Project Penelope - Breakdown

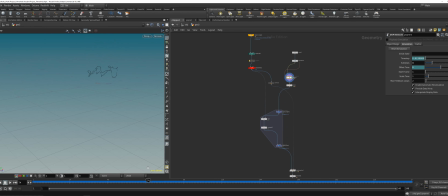[3:55]
Then a simple pop net, so that's just basically particles going upwards, and some loops, raying the initial points back to the collision geometry. So for example,
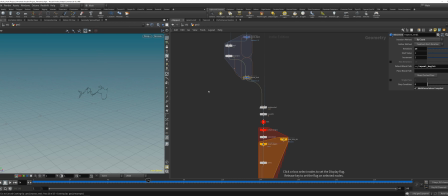[4:14]
it was like the idea behind it was like, I will trap the face inside these lines,
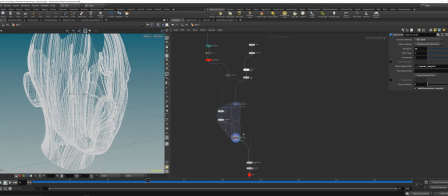[4:21]
and here's just a simple not error, but a way to improve it. For example, you can throw that into a compiled block, and I didn't do that, but you can throw it into a compiled block.
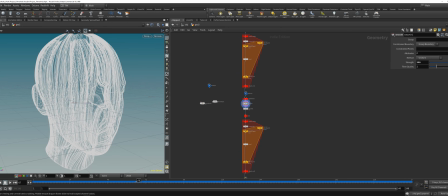[4:37]
So after that I go through different loops and then just animate the whole thing. Let me just get it right here.
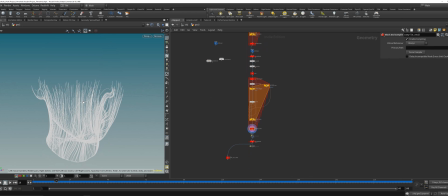[4:50]
So I will cut the lines, so the initial lines I will cut through loops to different lengths, and make a yeah, like a global scale multiplier, and then I can scale
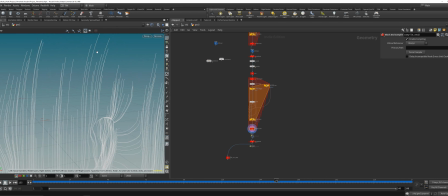[5:09]
the lines and you will get this random imperfection. And then I can export the lines to the rendering.
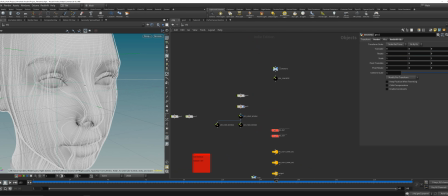[5:21]
So this is now like the lines combined with the face,
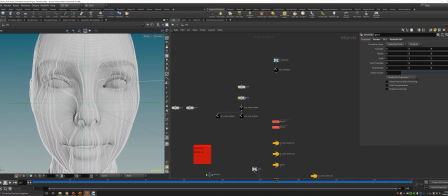[5:27]
and that's basically it for the first shot. So I will show you them, not that, let me just get that here.
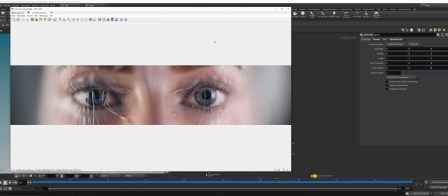[5:35]
And these are just the first basic shot.
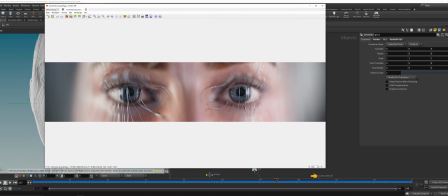[5:39]
So I try to get a really wide aspect ratio here, so that's like 4:1, and just the eyes on the focus, and then get a really harsh depth of field to blur out the lines to get like a serial look,
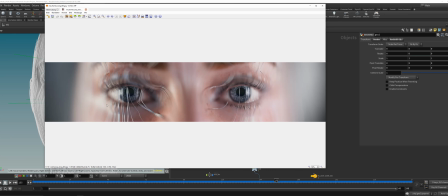[5:55]
or to make it more focused on the eyes. So let's discuss another shot.
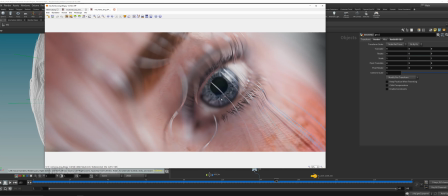[6:03]
So that was like a tilting shot, so you can always try to find another kind of perspective in your shot.
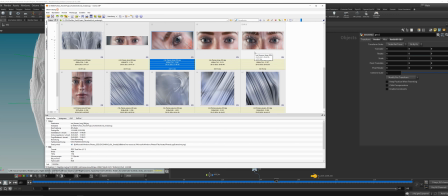[6:11]
So yeah, try to do maybe a tilt shot, and a tilt shot maybe combined with a wider focal length.
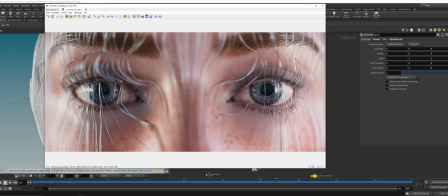[6:19]
So this is like the main shot of the project, really close up, like 85 millimeters, and again a pretty harsh depth of field with like the focus on the eye.
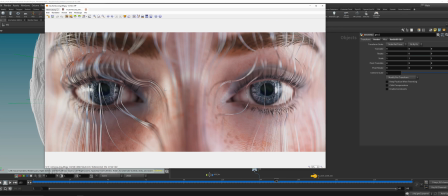[6:36]
And with this kind of strong depth of field, I think you will get another kind of layer on top of it.
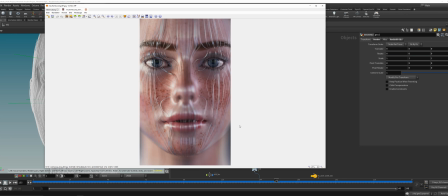[6:43]
Then like this wider aspect ratio for smartphone shot, but I just think it looks cool because of the lips and the overall perspective.
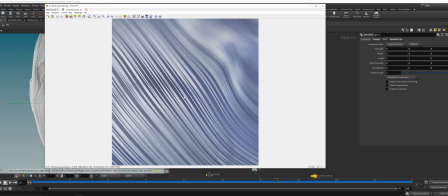[7:00]
And then of course some really
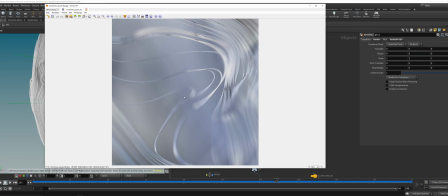[7:05]
close-ups from the lines. So 1, 2, 3 and 4.
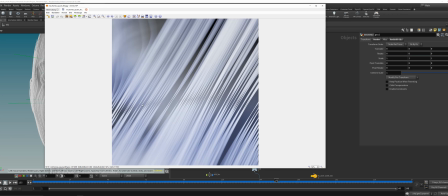[7:10]
So you can really see there is a lot of depth of field in here, because you get this almost this twisted
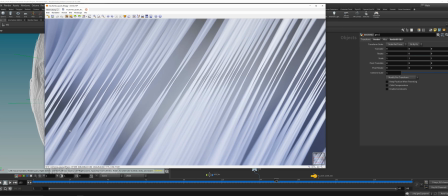[7:19]
like feeling to it, but it's just a depth of field that's so tiny.
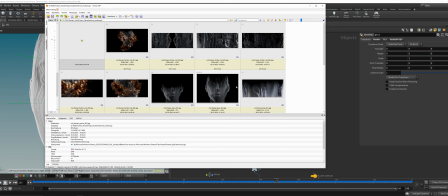[7:24]
But I think that adds to the shot. So this is just R&D here.
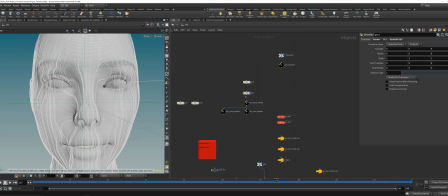[7:30]
I will show you that of course too. Let's get an R&D shot. For the lighting I used basically one HDR light, and with that one HDR light I get like a
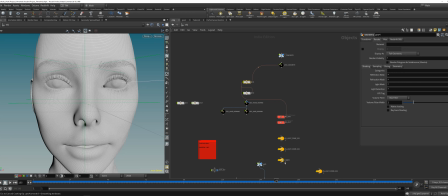[7:47]
pretty good overall light, and then I get some manual lights in there to further process